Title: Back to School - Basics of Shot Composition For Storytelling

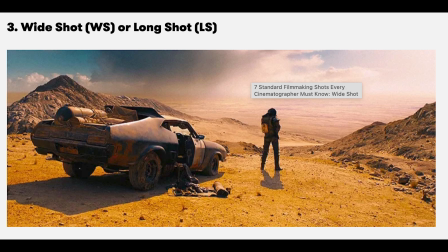So again, we see the character, but we also see the vista. We see the location that he's in. So more important than the character is the surroundings. Okay.
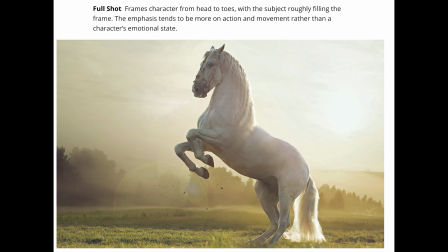Now here's a full shot. And notice the difference. One is a long shot, wide shot. This is called a full shot. Oh yeah, sorry. With a full shot, who takes preeminence in the scene?
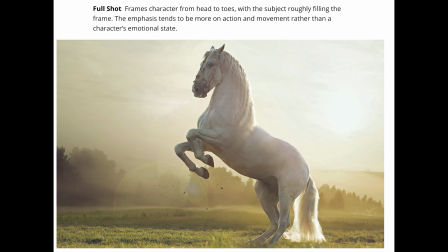Subject. The subject. But what do you still see around the subject? Background. The environment that subject is in. So be thinking about that. If you have a full shot you want to take of somebody, this is a great way to fill the screen head to toe,
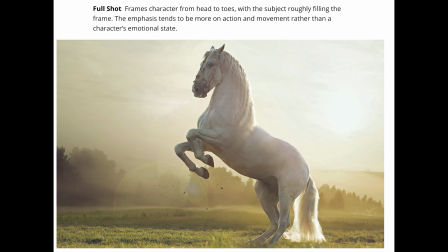and yet you still get to see the background that surrounds them. Okay. Now we're going to start moving in from there. There's four really types of shots here, 4 or 5. So this is, sorry, let me grab.
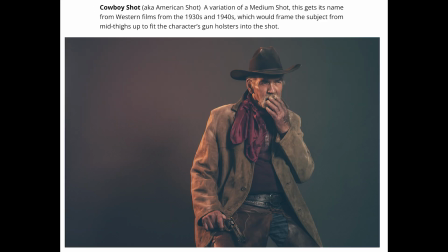This is called a cowboy shot. Anybody know why? The framing on the bottom tells you why it's called a cowboy shot. They framed it, Westerns, loose enough to show what?
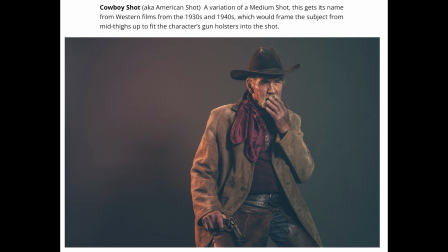His gun. Okay, so that's why they call that a cowboy shot, and the name is still used to this day. Now we're going to come in a little bit closer. Here's our
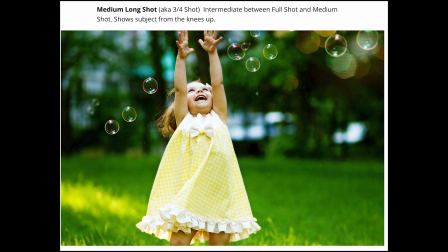medium shot, medium long shot. And again, a lot of these, in the business, if you were in a motion picture set, the director might have a little bit of nuance onto exactly what he's calling it, but his DP, director of photography, would know what's going on or what he's looking for. So here's our medium long shot.
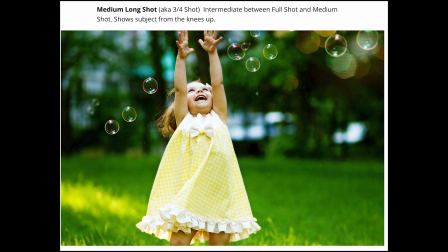So you're now getting more emotion, right, from the person in the shot. And what are you losing now? Background is softened. Okay, that's this idea of depth of field. And once you start to introduce narrow depths of field, the eye,
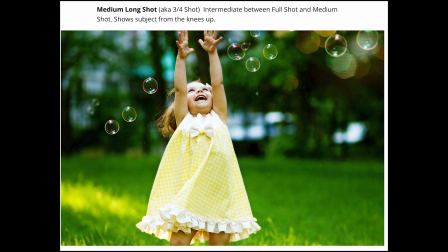you're directing that person's eye right where you want it to go. Because these people are never going to be hunting, are those trees in the background, are those lights, whatever. They're stuck right here on this face, the pretty dress, the bubbles, things like that. Okay?
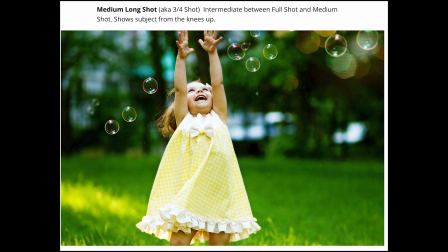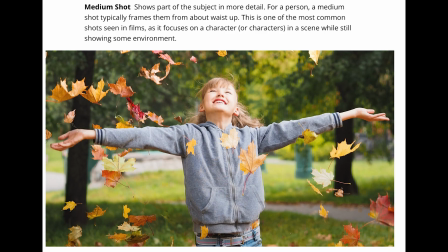Okay, same thing here, medium shot, looking, and what comes along with that medium shot is what? Emotion, okay? The long shot, the wide shot, you didn't get emotion from the character.
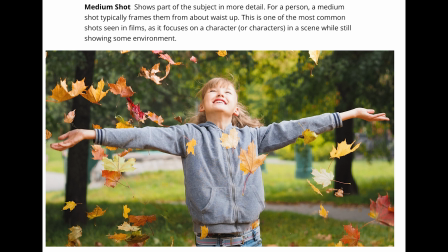Now you're getting emotion from the character. Let's go to a medium close-up.
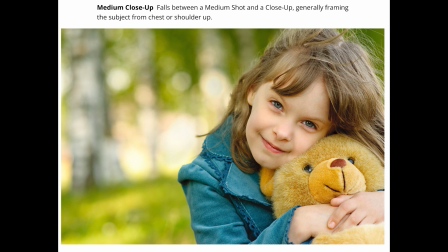Okay, so now here again, the amount of emotion with that shot is tremendous. And what about your background? Is it busy, bothersome, distracting? No, because you've got what? A narrow Focus. depth of field, okay?
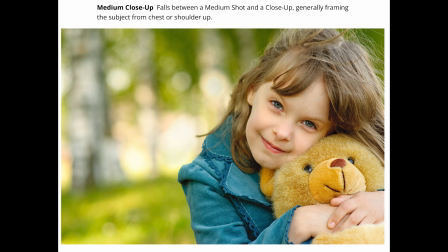You'll go home and it'll be a blessing and a curse. You'll start watching shows now with a completely different feel of, oh, that's a close-up, that's a medium shot.
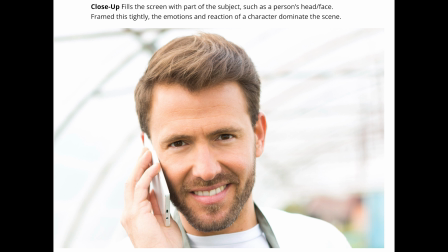Oh, what's the background? Again, same thing here, close-up. That person's subject's head face is filling the screen. Now you know the director, when they're doing like that, and you're your own director, is saying, I want the
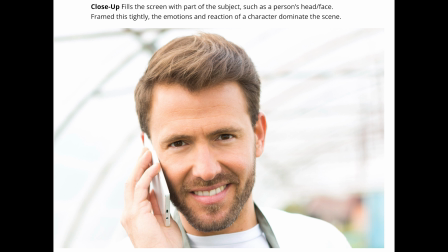person to feel what I'm trying to show them. Okay, I want my viewer to get a feel for this. Okay, here's a close-up again.
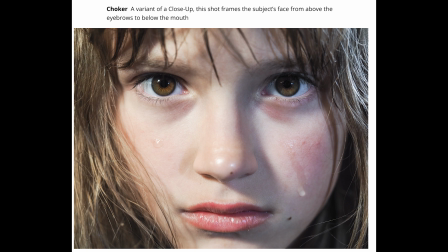This is also called a choker, but this is extreme close-up, not quite an extreme close-up, a close-up choker. So you see you're framing from the bottom of the chin to the forehead. Well, what about seeing the forehead and the chin? The brain doesn't need to see it.